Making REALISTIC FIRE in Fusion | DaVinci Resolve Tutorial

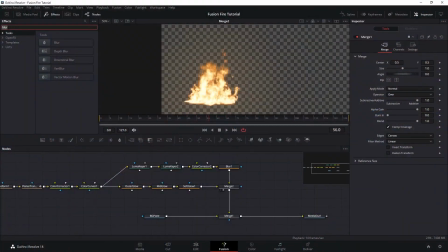(8:18)
And now, let's go back to the video. Next, I want to continue refining the look of the fire. So let's add brightness and contrast and push the gain just a smidge, and then reduce the saturation.
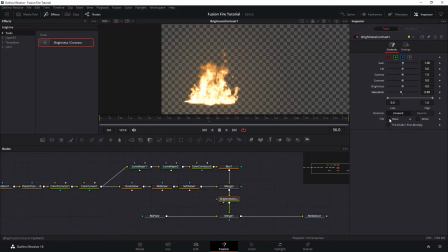(8:31)
And then let's check on the black and white clip just to make sure we don't have values above 1 or below 0.
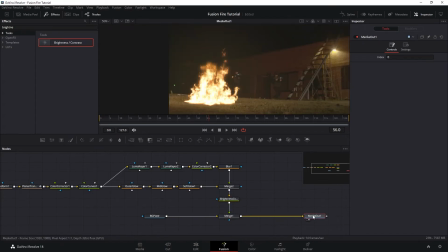(8:38)
And let's look at our final result. Looking great, although it would look better if we switch the apply mode on the merge to screen.
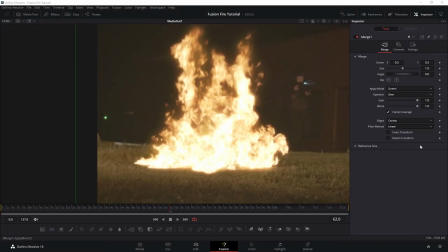(8:49)
Technically, it is more accurate to do an additive or plus method instead of screen by just keeping the apply mode as normal but reduce the alpha. But for my shot, I like the look of the fire using the screen mode better. Next, I want to have the fire to sit better on the ground, because currently our fire has a flat surface while we have this grassy area on our plate. So we want the bottom of the fire to be silhouetted by the blades of grass.
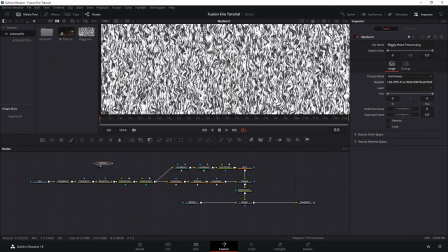(9:16)
So here I have this wiggly noise texture PNG, which you can also download with the background plate.
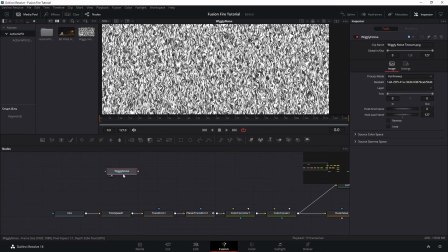(9:23)
This wiggly noise texture will be used as our fake grass silhouette. So I want to add a slight blur on our wiggly noise, and then we want to merge this into our fire. And we want to make sure to merge it just before the transform and the planar track.
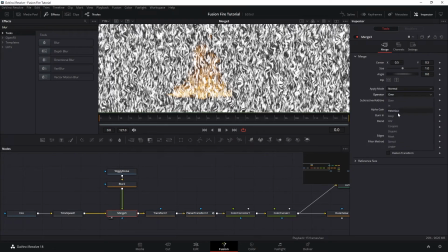(9:42)
And then on the operator, instead of over, I want to pick stencil.
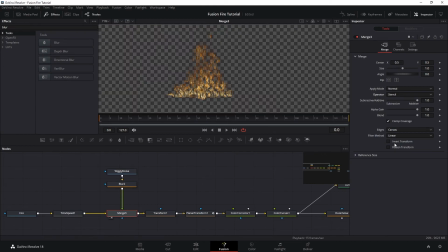(9:47)
So now we are cutting the fire based on the alpha channel of our noise. And of course, we only want to cut out the bottom part of the fire. So let's get a polygon tool, and we want to create a mask at the bottom.
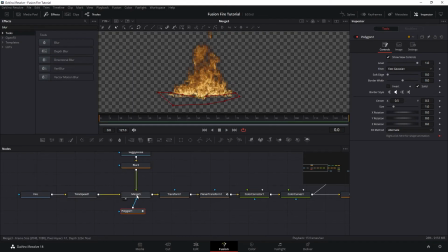(10:03)
And plug this to the merge rotor. Soften the edge. And if we look at our final result, you can see how it made the fire sitting better on the grass.
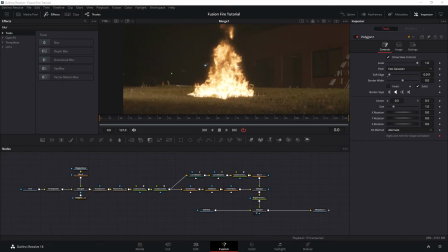(10:16)
Next, we're gonna add the light interaction on the ground. Thankfully, we already have the onset flicker helping us out. So what we want is to just push that a little bit. So let's go to our background plate media input.
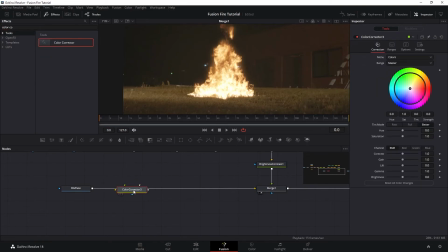(10:30)
And then we want to add a color corrector node just before it merges with the fire.
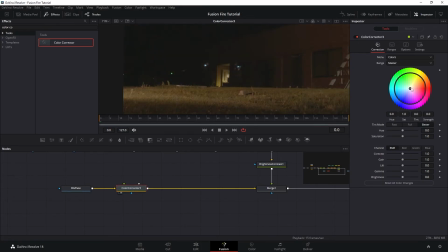(10:37)
And then set the hue to around yellow.
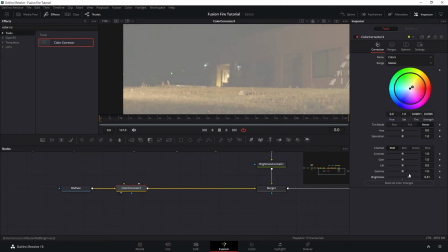(10:39)
And we want to increase the brightness and reduce the blue channel of that brightness so it's a bit more yellow. Now let's look at this color correct with the fire.
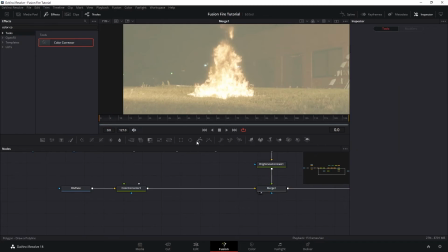(10:49)
And then I want to mask our color correction here so it's only brighten up around the bottom of the fire.
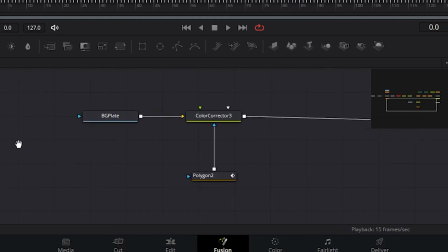(10:58)
And then let's copy our planar transform from before and paste and plug it into our mask here.
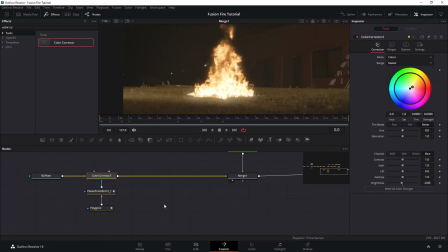(11:06)
So our mask is sticking to the scene. So just like the fire, we want to create an inner and outer glow. And this is the inner. So let's create our outer. So let's do another color correct. And we want to increase the gamma and set the hue to a little bit more orange.
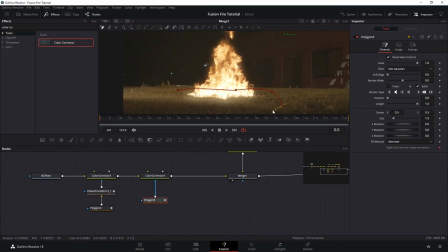(11:26)
So it's much more darker. And we want to create a bigger mask around the first light glow. And then let's copy the planar transform again. So this roto is sticking to the scene.
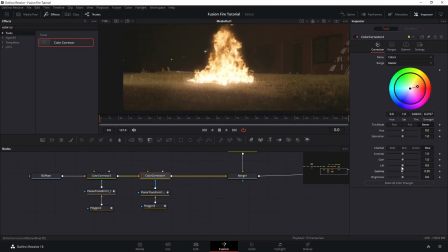(11:37)
Awesome. So now I'm just going to spend more time going back and forth and play around with this color correction on the ground. The goal is to retain the silhouette of the grass while still retaining that we have
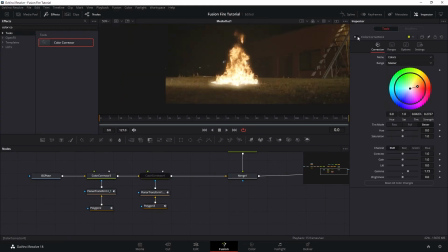(11:49)
inner brighter core glow and a more faded out outside glow.
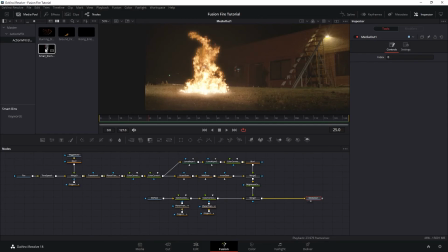(11:55)
Next, if you have fire, then you will have smoke.
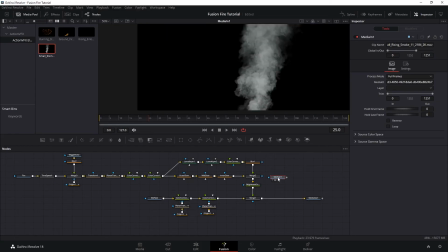(11:58)
So let's add one using a rising smoke plume from our small scale smoke plume collection.
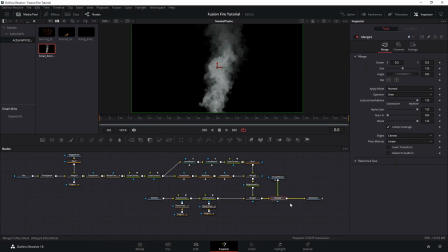(12:04)
And then we want to merge our smoke here on top of everything. And then turn the merge to screen.
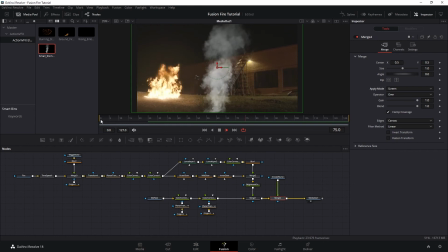(12:14)
Now before we do anything, our smoke here moves a little bit slower compared to the fire.
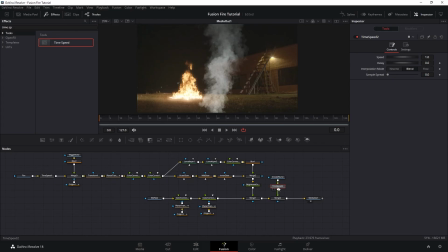(12:20)
So let's get a time speed and speed it up just a little bit.